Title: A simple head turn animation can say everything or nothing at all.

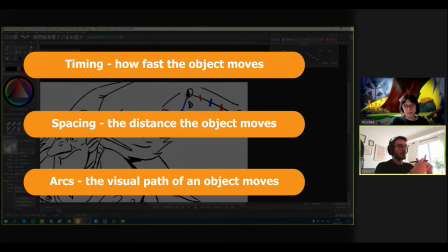(4:23)
Breakdowns add arcs. So without breakdowns, it's gonna be just like this.
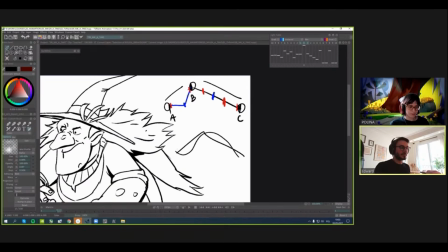(4:29)
But with breakdowns, it's gonna be like this. Yeah, so keys here, for example, and here.
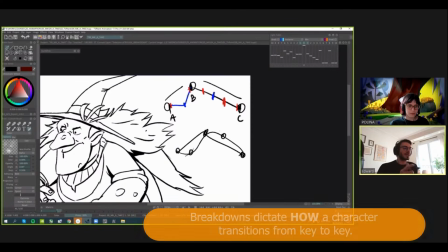(4:39)
And it also gives us another information, how this movement gonna move, how this body gonna move.
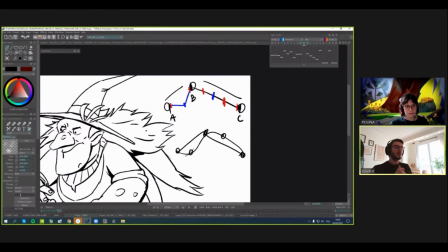(4:49)
Like I said, with desynchronization, with with squashing, stretching. I mean, a lot of information, additional information that's not in the keys. But in betweens, it's just the keys between breakdowns, because in betweens
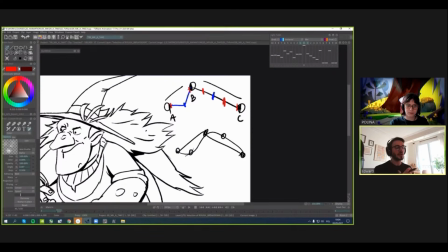(5:12)
we need them only to make our animation smooth. That's all.
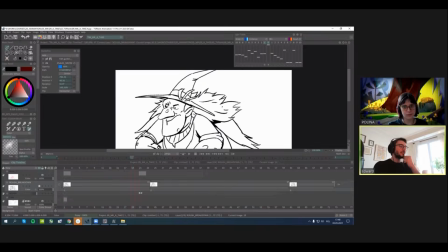(5:21)
So she is thinking now. Before this stretch, I want to create a change of her thought.
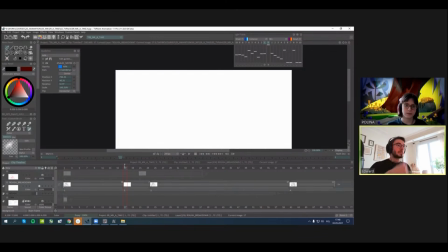(5:35)
Like she gets some idea, or like she prepared to do this stretch. So I will create anticipation. This is another movement.
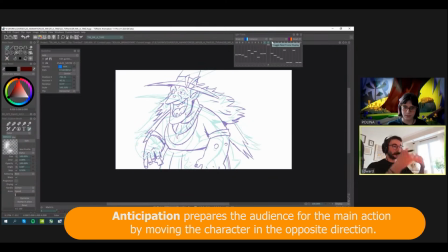(5:49)
Usually it's a squash before stretch to improve this movement.
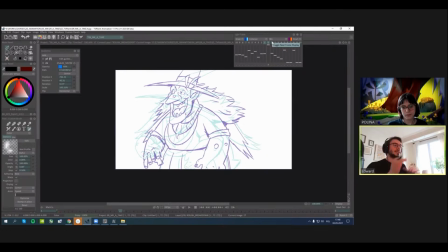(5:57)
Yeah, this race, this, how to say, this moving up.
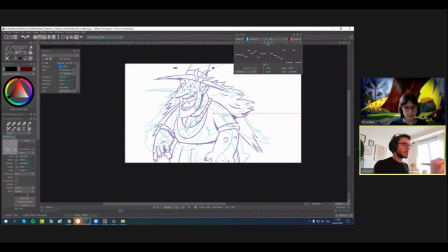(6:04)
So here I will do squash. So I put her down to create some small arc and anticipation.
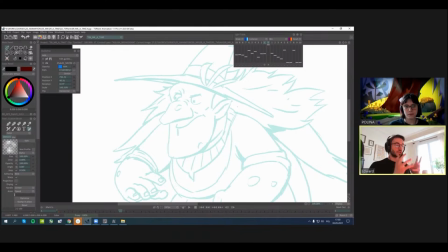(6:16)
And I want to create a squash. So I will use her head, her face, and squash it a little bit. Sometimes I do my face like that to understand better how I have to draw.
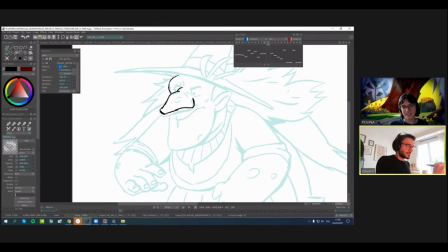(6:34)
Like, yeah, sometimes I do like recording as well.
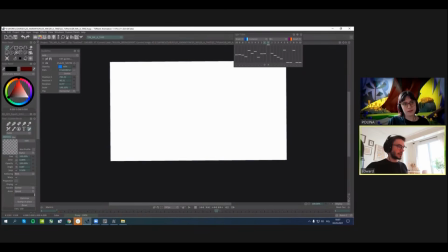(6:43)
Okay, and I want to tell you something about this, because this was quite easy.
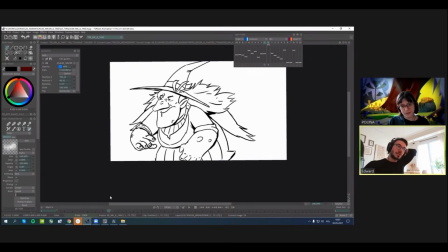(6:50)
Yeah, it's like one direction. It's just anticipation going down and going up, right? And now we have to turn her in a space.
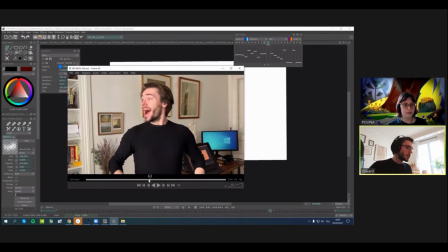(7:01)
So here I want to show you how I will do it, like in a desynchronization mode, let's say. So here my body is moving down, and my chest, right, is rotating slightly
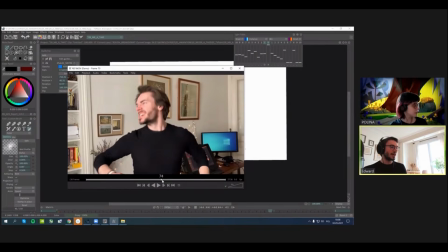(7:22)
on the right, and then my head is going right.
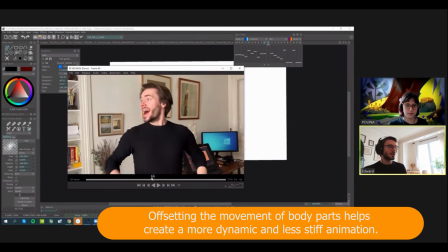(7:32)
So this
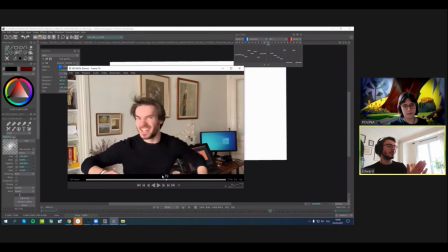(7:35)
my actually chest was a little bit on the right, but here is it's like you see, is a bigger movement.
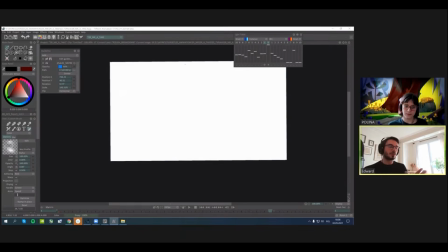(7:46)
So I will try to use it as well to desynchronize some parts of the body.
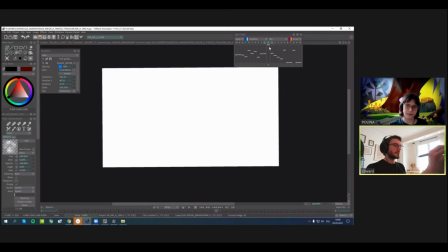(7:53)
It's very, very important, because if you will do everything in the same time,
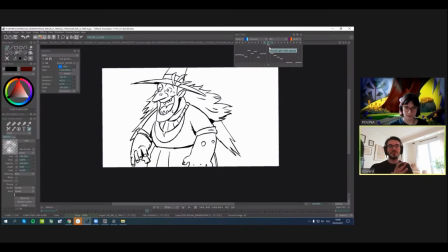(8:01)
it's gonna be very very stiff and not interesting. I'm not sure if it's gonna be already clear in one drawing.
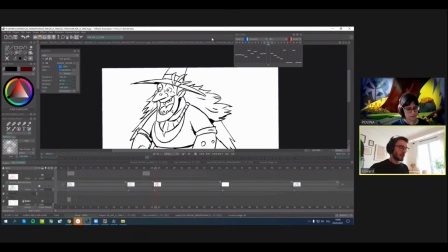(8:12)
Maybe we will have to add more, but it is our goal.
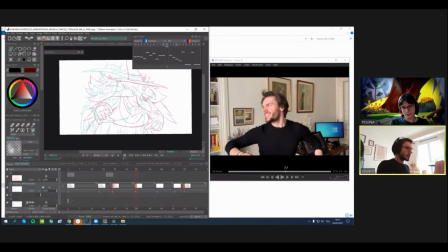(8:19)
So, yeah. So first the body movement.